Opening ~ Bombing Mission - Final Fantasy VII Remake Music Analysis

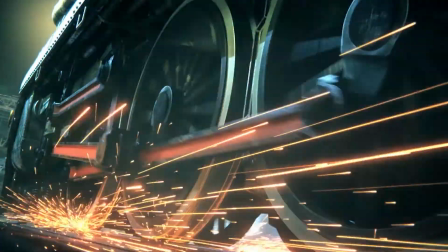While the modernization of a classic is clear in every aspect of Final Fantasy VII Remake,
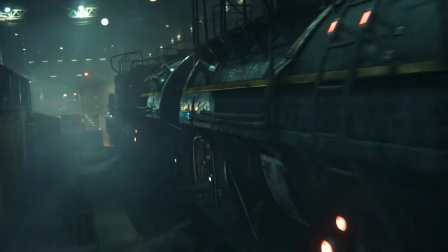the original is still honored at every turn,
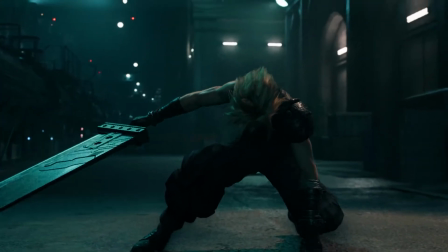complete with frame-for-frame callbacks to the original cutscenes, and beautiful preservations of Nobuo Uematsu's original themes.
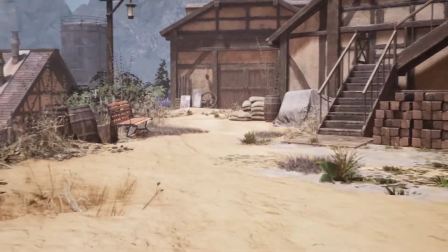The nostalgia factor is strong, especially in the opening sequence, and the first playable chapter.
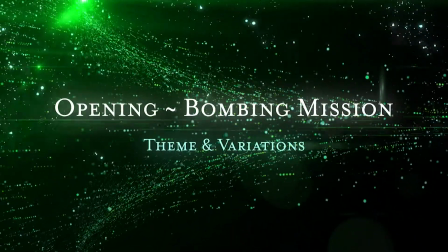The bombing mission. The original opening begins with some low, atmospheric synths punctuated by haunting voices while we look at a long, long, honestly entirely too long shot of this field of stars. There's no identifiable melody, but if you listen closely, you can pick out the choral chatter. This then leads us into that iconic shot of Aerith's face looking up Surrounded by the eerie green glow of the lifestream
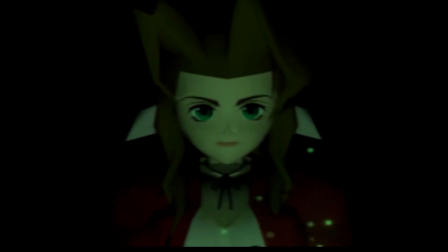This opening section isn't included on any soundtrack And is treated more as a sound effect than music But it's used to help set the tone of the game There is a deeper mystery to the city And Aerith seems to know what it is
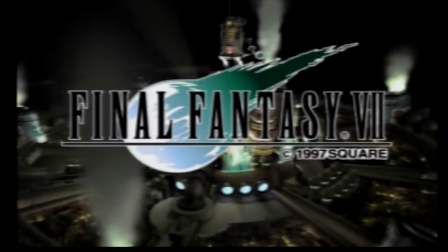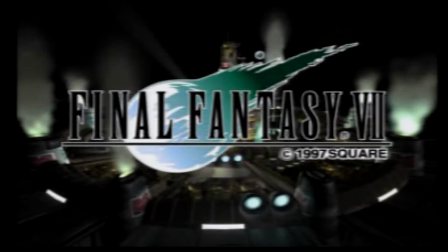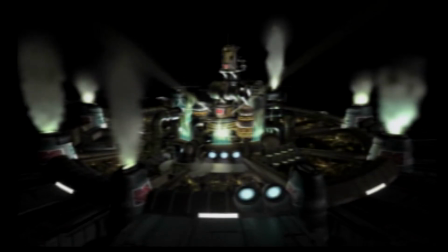The remake also takes time to give us a taste of what's to come before we begin the grand fanfare of the opening.
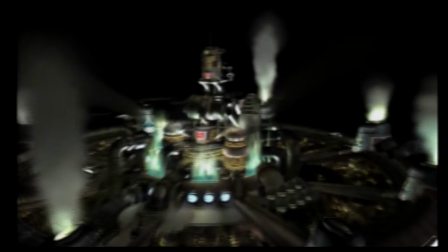But it takes a slightly different approach.
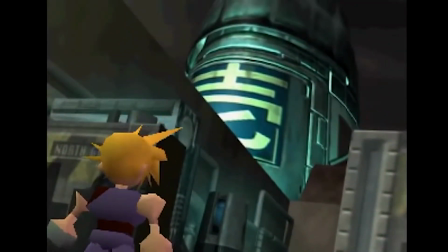The original track, opening bombing mission, is one continuous piece that takes us through the opening movie to the first section of gameplay.
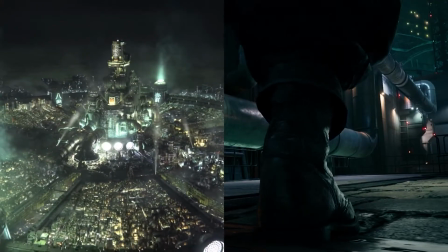The remake splits this idea into two pieces.
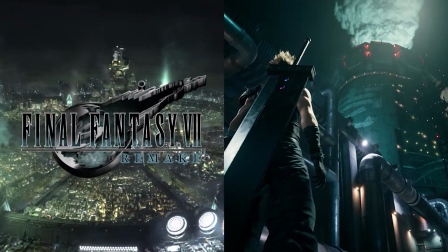They function the same way, but they've taken both ideas, opening and bombing mission, and expanded on each. In place of the unsettling atmospheric space shot, the remake takes time to give us more information about our setting, along with a wholly new piece of music.
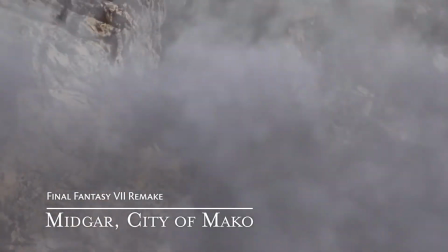Here, our field of stars is replaced with a beautifully rendered overhead of the destroyed landscape of
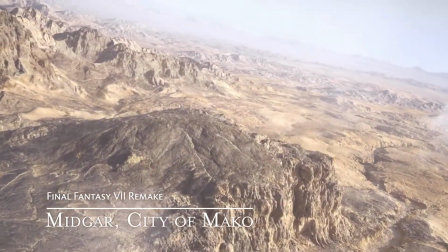the planet with atmospheric wind noises and choir singing ambient discordant notes
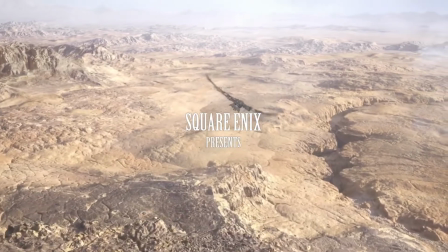there's a little more musical direction here as the voices shift over one another
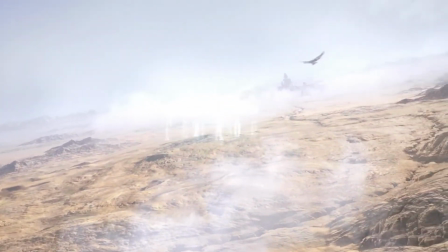trying to resolve that dissonance and with one orchestra hit
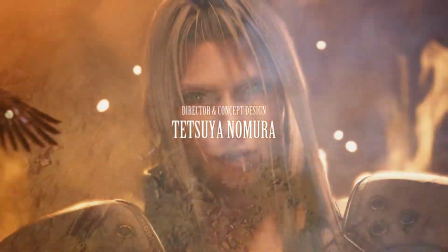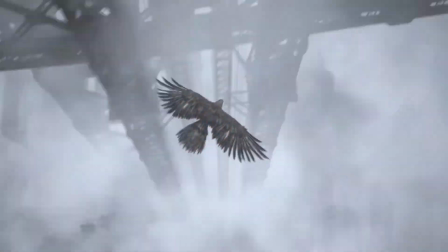we hear sephiroth's theme
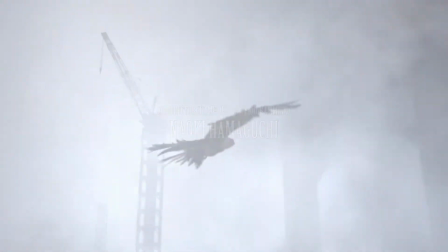The choir only teases us with his theme, repeating the first two lines of one-winged angel.
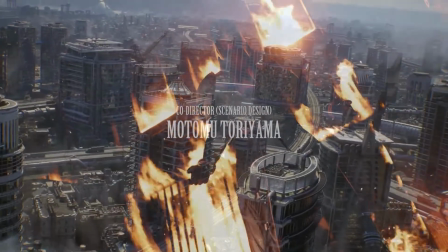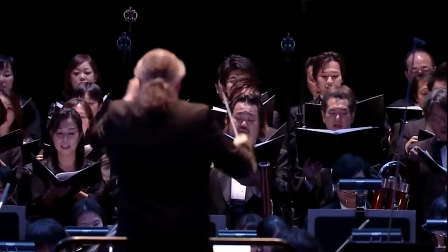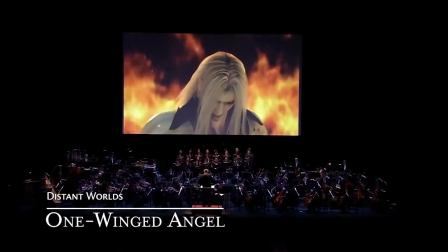Burning inside with a violent ending.
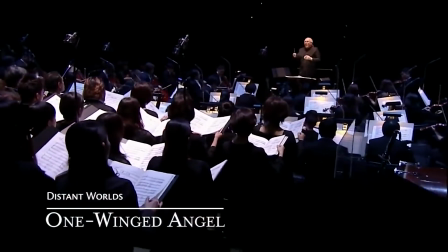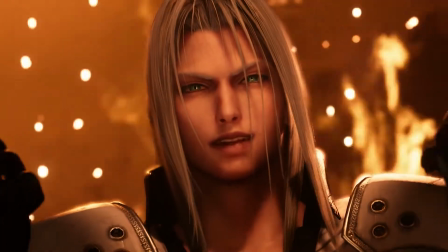Already, this soundtrack has told us what a heavy role he's going to be playing in the remake.
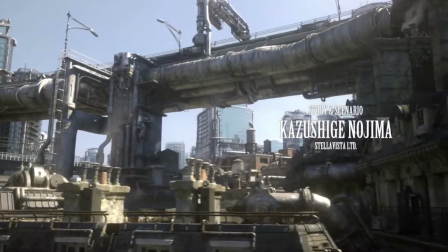As we lower down into the city, seeing life and movement,
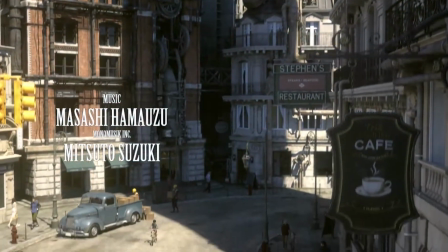the piece picks up the same vibrance with a non-Western folk drumbeat.
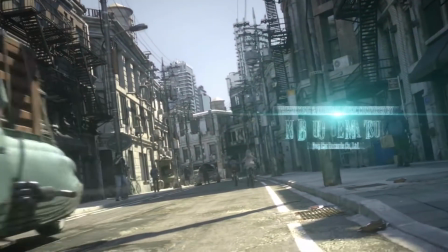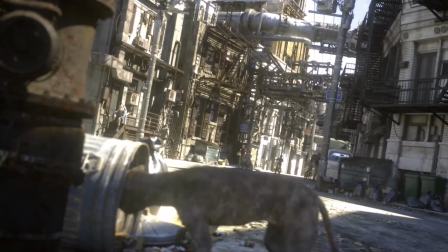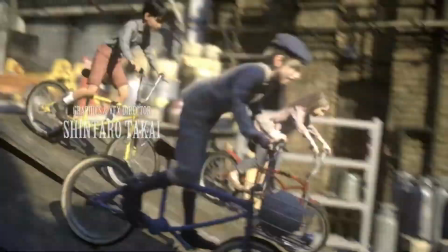The ominous chorus takes a backseat to the sounds of the city and its people, living.
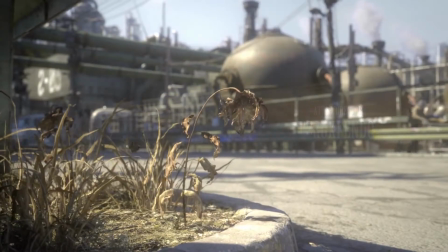But that ominous subtext is always there, waiting.